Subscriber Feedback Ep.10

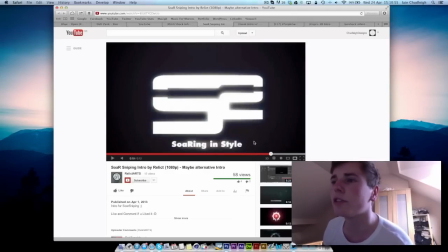4:14 And the font down here doesn't really fit in too nicely. But, I mean, it is nice.
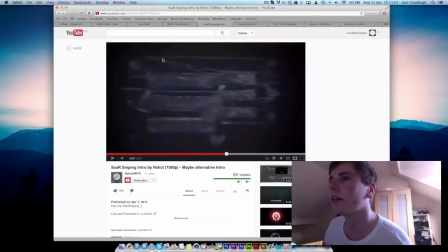4:21 I don't know what this kind of line is behind here, but it kind of just distracts the viewer almost and doesn't really fit in too well.
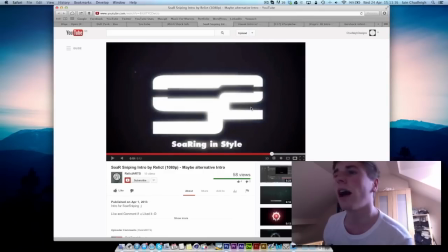4:35 And then it kind of goes to this really, really clean 2D intro, which again doesn't really fit in with the very grungy
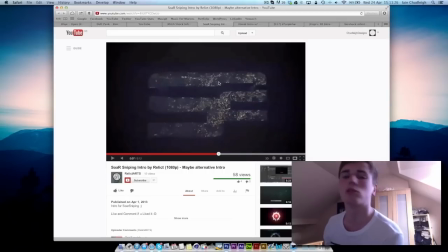4:46 logo here. So just like I said before, trying to fit two styles together is quite hard, so
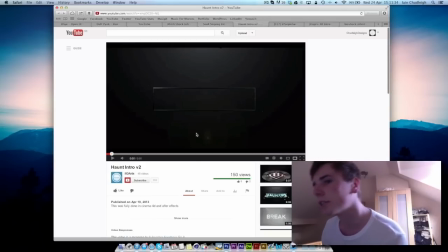4:54 maybe just work on that a little bit. Next we have Haunt Intro V2, and I'll play it through here. so that ended quite abruptly, but this is quite nice.
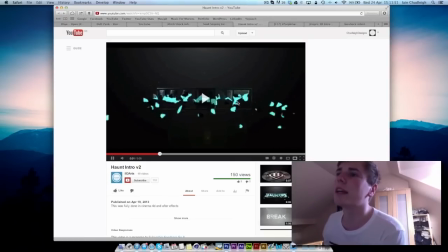5:12 The blue glow maybe, again, doesn't fit in too well. And I think you've got a bit of texturing issue with your fracture. I think the easy fix would be
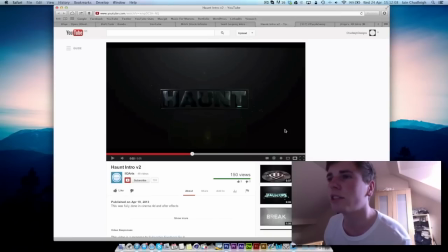5:27 to change the Fong maybe to 11 degrees, and that should fix the texturing issue. But maybe just kind of focus on that a little bit more. I really like these little particles here. It kind of looks like track code particular maybe.
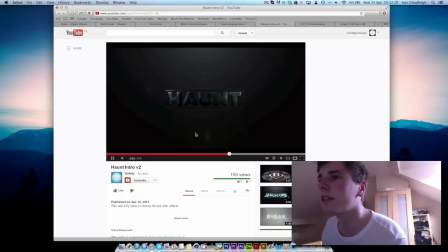5:49 And I don't know what it is with today, but they all seem to have this kind of changing style. Which in this one it works quite well because they're pretty similar.
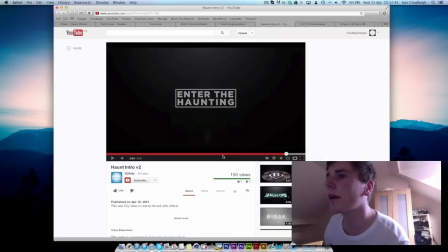6:07 But maybe because this is this logo is constantly moving backwards, maybe you should have made this move backwards a little bit as well, just to kind of keep with that whole theme.
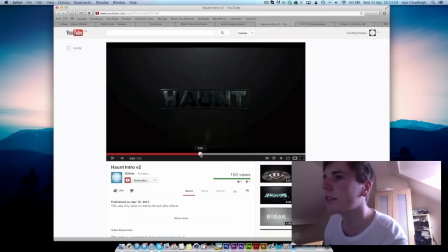6:25 And maybe the size should have been more similar. But I mean, it's nice. This is good. Maybe a bit too dark on the U, but that's kind of me being a bit picky.
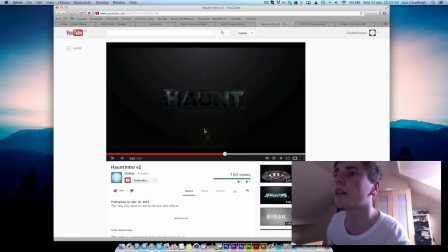6:38 Like the colours around it, like how you got this kind of cold at the top and slight warm at the bottom, but it's not too overpowering. Maybe move that down a little bit so that kind of hot spot isn't on screen.
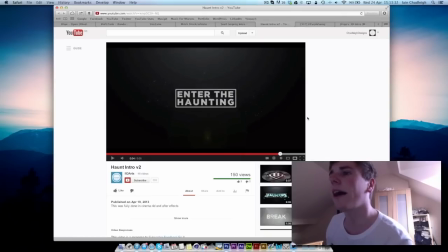6:51 But overall it's nice, and yeah, the two styles blend slightly better together.
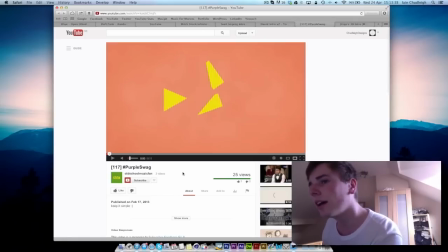6:59 Next we have hashtag purple swag. I really hate the name, but oh well. I mean,
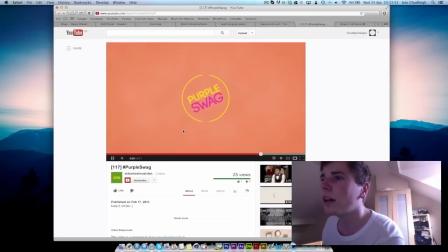7:13 for something called purple swag, I would have thought there'd be a bit more purple in the intro. This is alright. Everything's quite kind of one after another though, and nothing too much happens.
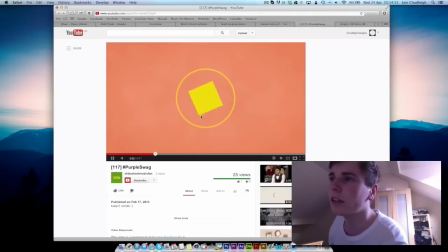7:30 I mean, this looks like a logo's coming together, but then it kind of just breaks up and disappears and is never seen again. Some good techniques though, it's just everything's pretty slow.
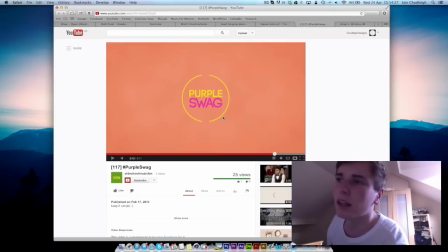7:47 So maybe kind of speed it up, make something more happen. If you look at Trooper FX, some of his 2D intros are just crazy, like the whole screen is just covered in stuff happening.
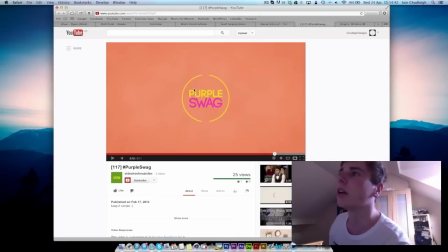8:03 And yeah, you could learn a lot from him. Great designer. So maybe focus more on kind of getting a bit more involved with the whole screen.
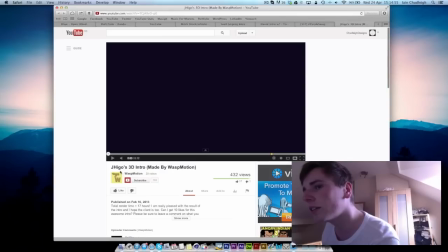8:16 Finally, we have J Higo's 3D intro.
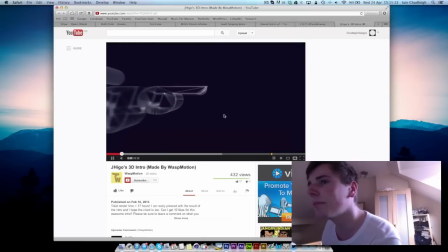8:33 So this is pretty crazy. We have some nice rendering here. It looks maybe like you're using Magic Bullet looks to get the blur on the edge.
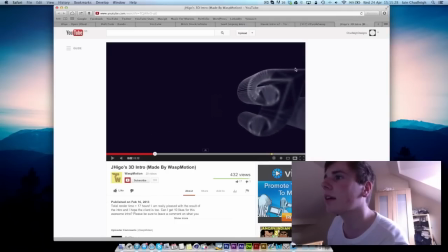8:46 I might be wrong, but it kind of doesn't blend with, like, the blur doesn't really blend with the background that well. You kind of get these really sharp lines. Maybe that's because you're adding the blur to just the text, whereas you should add it to
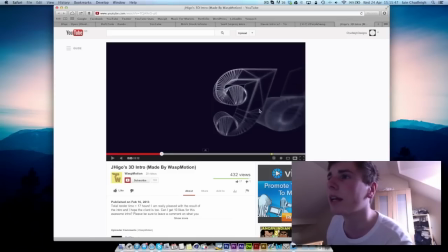9:07 as an adjustment layer over the whole thing, and it should blend a little bit nicer. But looks quite nice.
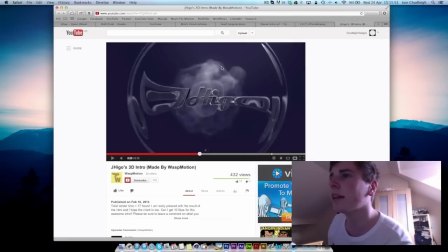9:13 The reveal's nice. The kind of, this is good. The kind of shockwave, and might be a tutorial for that kind of explosion followed by slow motion.
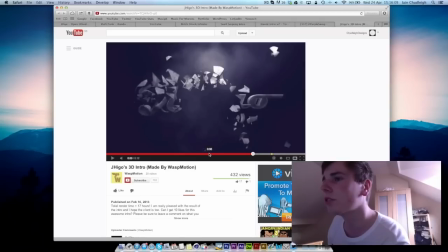9:30 I'm not sure, but it looks quite nice. It does look like you've just combined a bunch of techniques into one, which is, there's nothing wrong with that. Maybe a bit too much shake
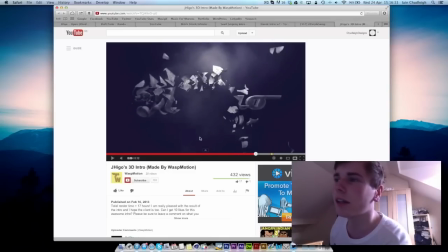9:53 makes it quite hard to read, and the viewer can't really focus on it too well.
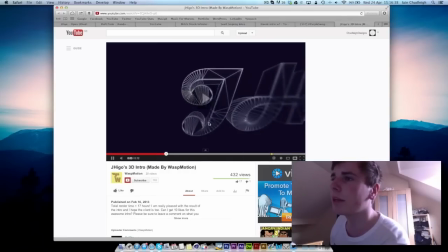9:58 So maybe focus on kind of keeping the work clean, So it all works quite nicely, but overall it's really nice.
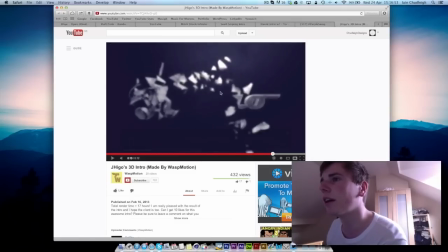10:13 Maybe it would have been better if you had something in the background, so the shake kind of affected that as well, because right now it just looks like a plain background, and then this is kind of just put on top, which kind of doesn't really give too much of an impression of a camera shake.
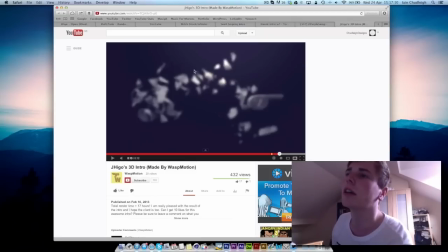10:32 Just looks like a logo shake. But yeah, so that's this week's episode. I say week, it's a bit late, but I've been kind of swamped with deadlines lately, and I've only really just got a bit of spare time to do this now. So if your video wasn't shown in this episode, then submit one as a video response to this video here, and maybe next week it will get picked. Again, I'll do 5 each week, so the more entries people submit, the less, well, yeah, I don't know what I'm saying. So yeah, submit a video if you want a chance for yours to be reviewed, and I hope you enjoy this series, and this has been episode 10. Thank you for watching.